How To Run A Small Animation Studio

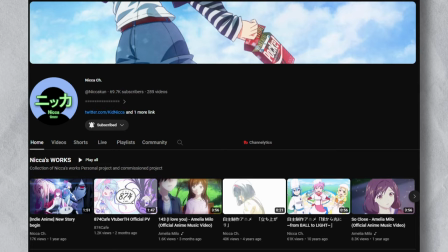(12:25)
I personally recommend the tutorials by channels like NikaCH, Make Babies, or Manu Mercurial.
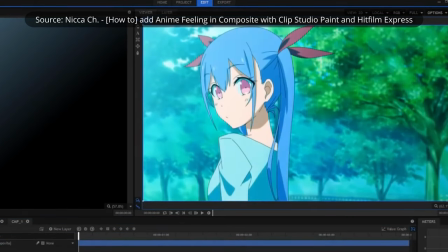(12:31)
The general idea is that you take the flat colors of your exported sequence and use color correction
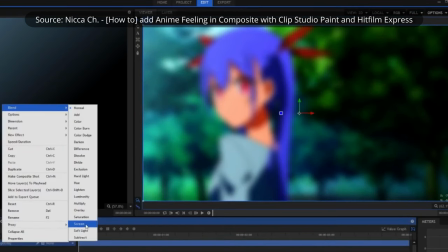(12:37)
and certain effects to combine it with the background and match the mood of the overall shot.
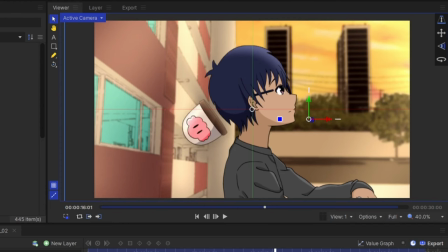(12:43)
For example, in this shot, the character doesn't match the background or the scene at all,
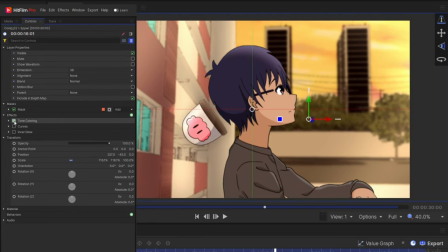(12:48)
but once I change the color correction, adjust the lighting, and adding things like shadows and glow effects to him, all of a sudden, this becomes a much more cohesive anime shot.
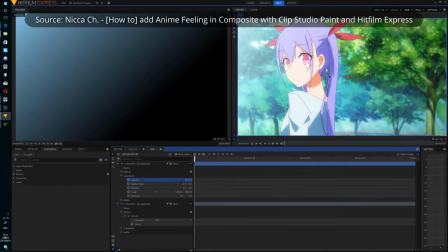(12:58)
Finally, there's some extra blurring and compositing added to the shot in order to give it that quote-unquote anime look.
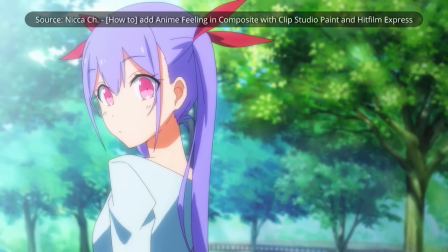(13:05)
Again, I'm relying on NikaCH, they have an amazing tutorial on how to do something like this. My compositing workflow changes from video to video, so I don't really have a definitive explanation to give you just yet,
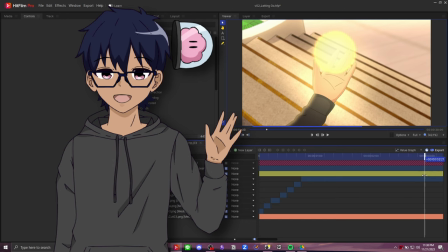(13:18)
but maybe in the future, once I've found a workflow I'm happy with, I'll make a separate video about it.
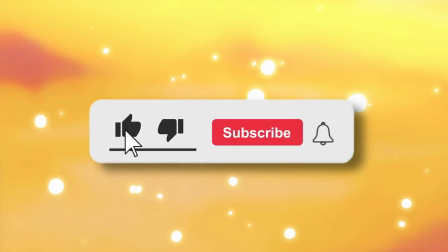(13:23)
Just make sure you guys hit subscribe and turn on notifications so that you know when that video comes out. But yeah, I just have to repeat these compositing steps for every single shot of the video.
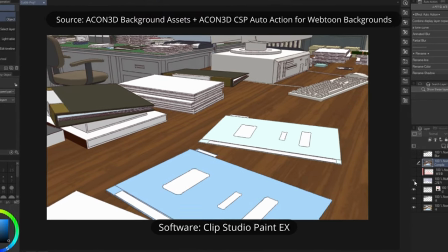(13:37)
Oh boy. At the same time that I'm doing the animations, I'm also keeping track of the background shots that I'm working on, as well as working with my voice actors to make sure that they've finished recording all their lines.
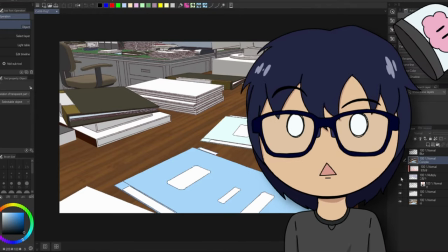(13:47)
I might make a separate video on how I do backgrounds now, because it's very similar to how webtoon artists use backgrounds.
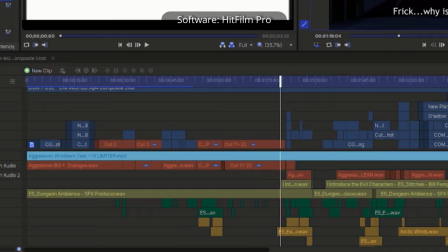(13:55)
During the compositing and editing stages, I also lay the voice acting track,
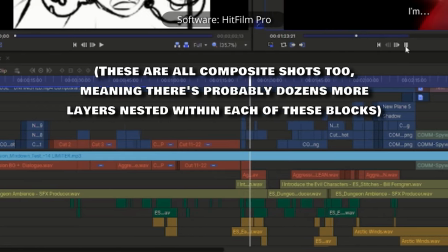(14:00)
the background music track, and all the sound design, including sound effects and foley.
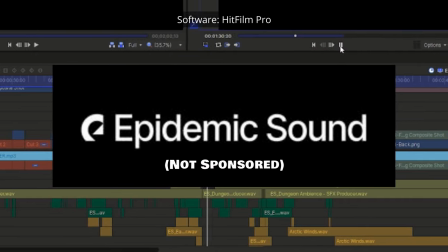(14:04)
Most of my current sound library comes from sites like Epidemic Sound, but occasionally I'll record my own foley, such as clothing movements or placing a cup on my desk.
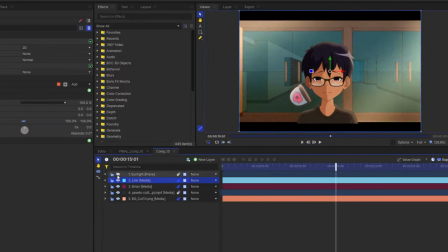(14:13)
Once all the audio is mixed and everything is edited together, that's basically it, the animation's done.
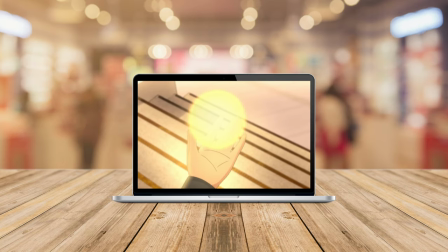(14:20)
And this is the part where I sit at my computer, set the video to full screen, and watch my finished creation. This is honestly my favorite part of the process, is seeing the final animation play out on the big screen.
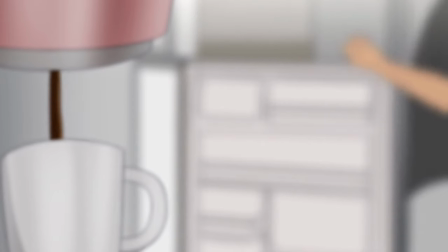(14:34)
No matter how late it is, no matter how much work I've put into it,
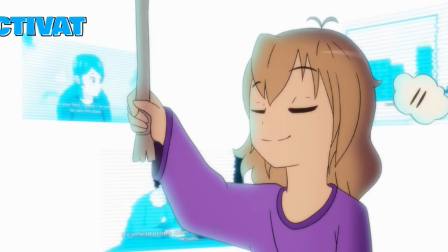(14:38)
when it comes to just sitting back and watching my work come to life, I just get filled with immense satisfaction and joy.
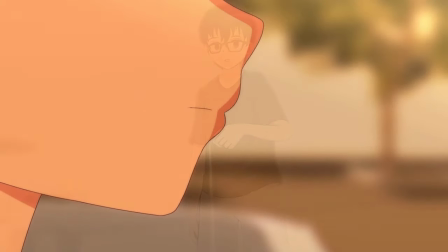(14:46)
This. This is the reason I love doing animations.
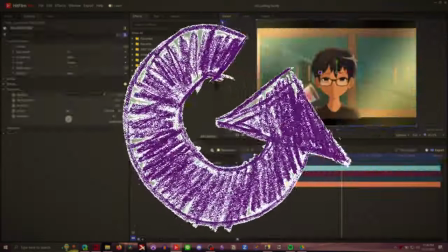(14:51)
And then the cycle continues and I start the next animation all over again. be sure to check out my latest animations.
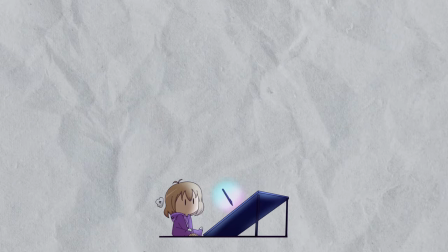(14:58)
They'll be up on the screen now. Thanks for visiting the Mind Palace, and I'll catch you all next time. Buh-bye.